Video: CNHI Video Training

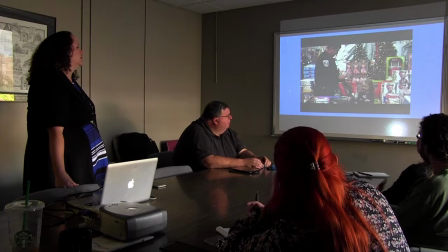(40:29) Sadly, to say and admit, there's so many people.
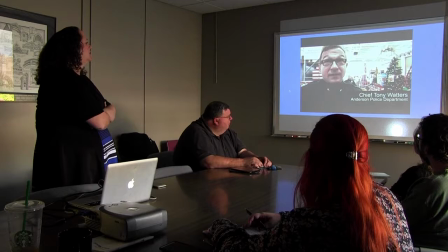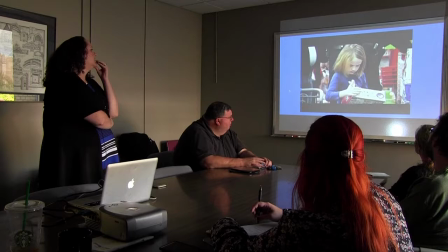(40:42)
I was very lucky to get the ho-ho-ho-ho-ho in the background there.
The police are able to facilitate that and to be a big part of that.
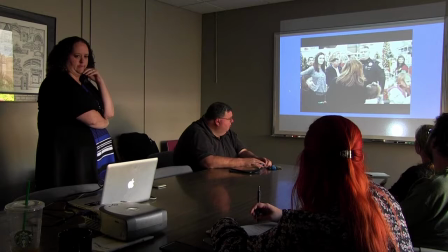(40:50) It is so meaningful for us to do that and be part of the community and show that we are part of the community. I think this morning, everybody, you've read the program. The program, basically, we ran the program.
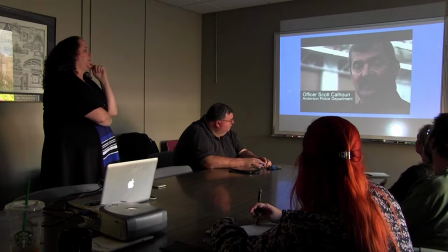(41:03)
Unfortunately I had to shoot this part of the video where he was standing because he couldn't move from that spot and it was very loud.
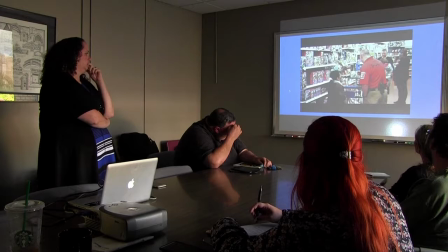(41:10)
And I wish I would have had him miked instead of just had the shotgun mic.
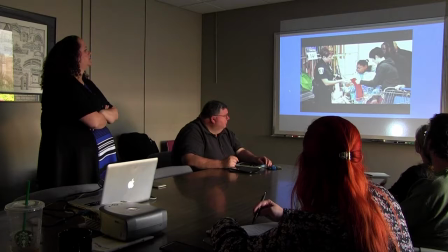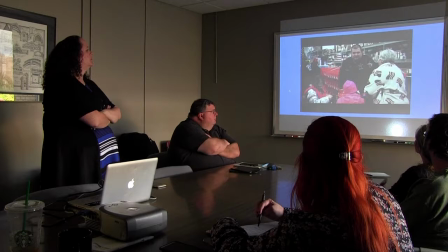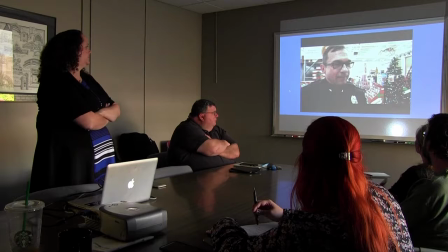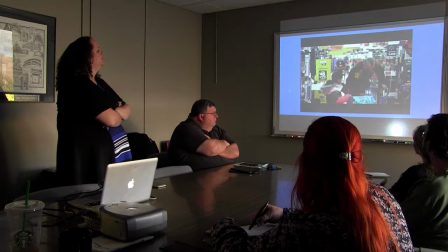(41:49)
Thanks to the Elf for walking through.
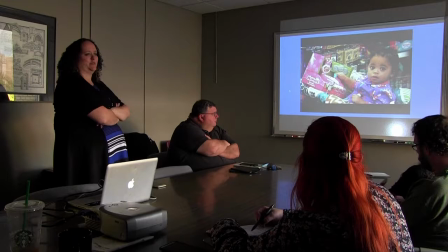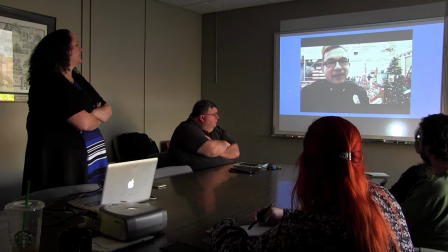(42:03)
My favorite shot of the entire thing.
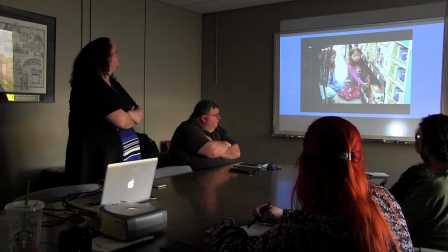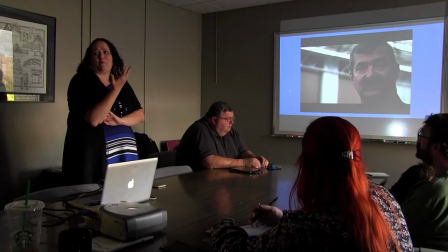(42:21)
A little bit of shaky cam there, but I still wanted to use that shot because she kisses the horse.
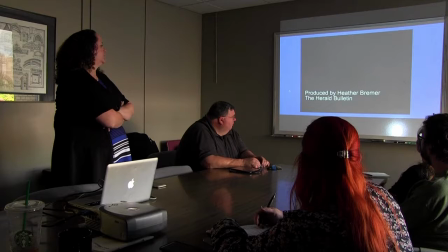(42:26)
I mean, how cute is that?
Alright, what's your name? Isabella. And what did you get today?
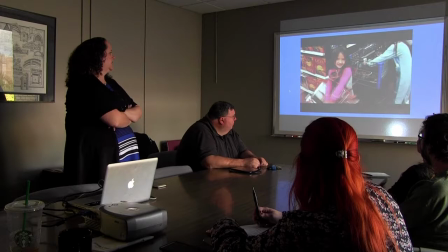(42:35) Do you know what you're going to name it? No. No? Why did you pick the horse?
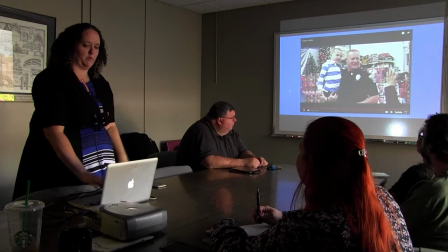(42:41) Because he's cute.
That's just a little something I like to do on my videos is put a coat on the end after you see the produce pie.
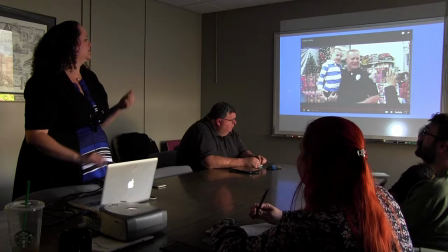(42:49)
Just if you have a moment that's really cute or really special. I like doing that with mine.
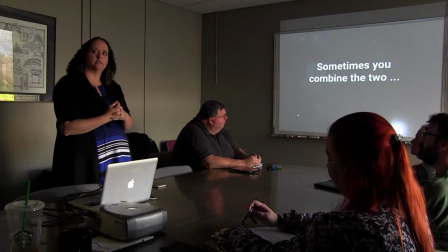(42:55)
Was most of that on tripod? Most of that was actually our big camera on my shoulder, so that's why some of it is a little shaky,
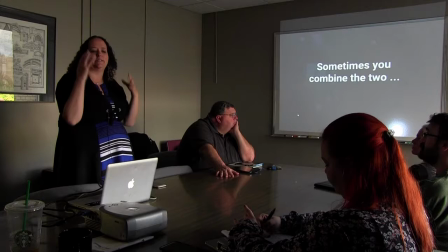(43:03)
trying to get around people and being hit by carts because people don't realize that you're shooting video.
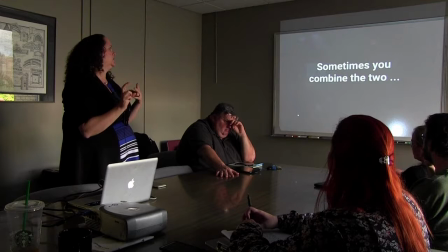(43:09)
But yeah, most of that was a big camera. So sometimes you're going to kind of combine the two.
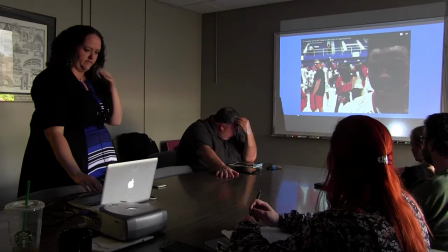(43:17)
You may have a breaking news event that you want to make more of a feature video out of. This is a video I shot entirely on iPhone during
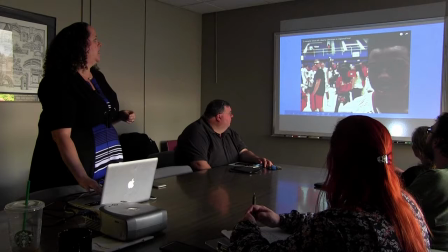(43:28)
the regional final two years ago for Liberty Christian. They had a pretty amazing thing happen at the end of the game.
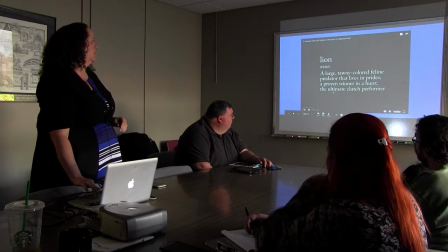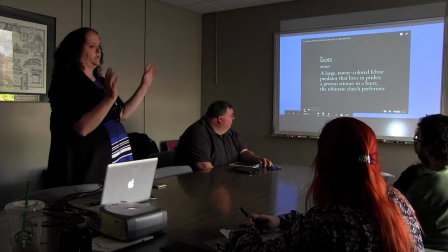(43:46)
Stop that for just a second. So we had actually been following Liberty Christian because we were pretty sure they were going to go to state. they
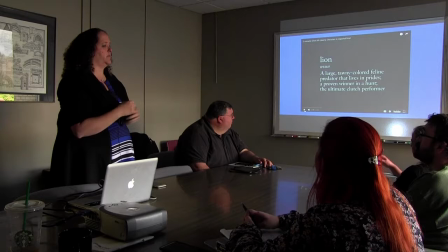(43:53)
had gone to semi-state the year before and we saw no reason they wouldn't go to state that year
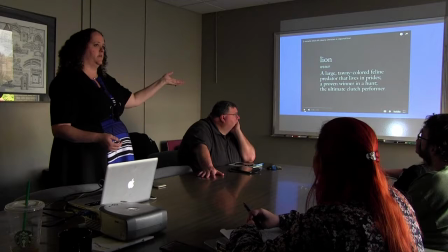(43:59)
and so we'd been doing videos all season with them and so i started the very first video of the season with this definition of a lion because that's our mascots and then i changed it as we went along so it made a nice it made a package of videos once we were done
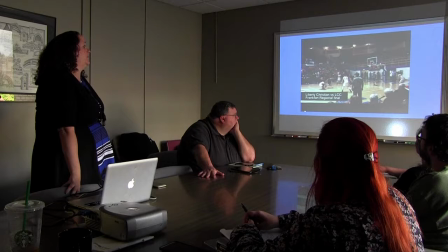it's a shot from the stands because that's where i was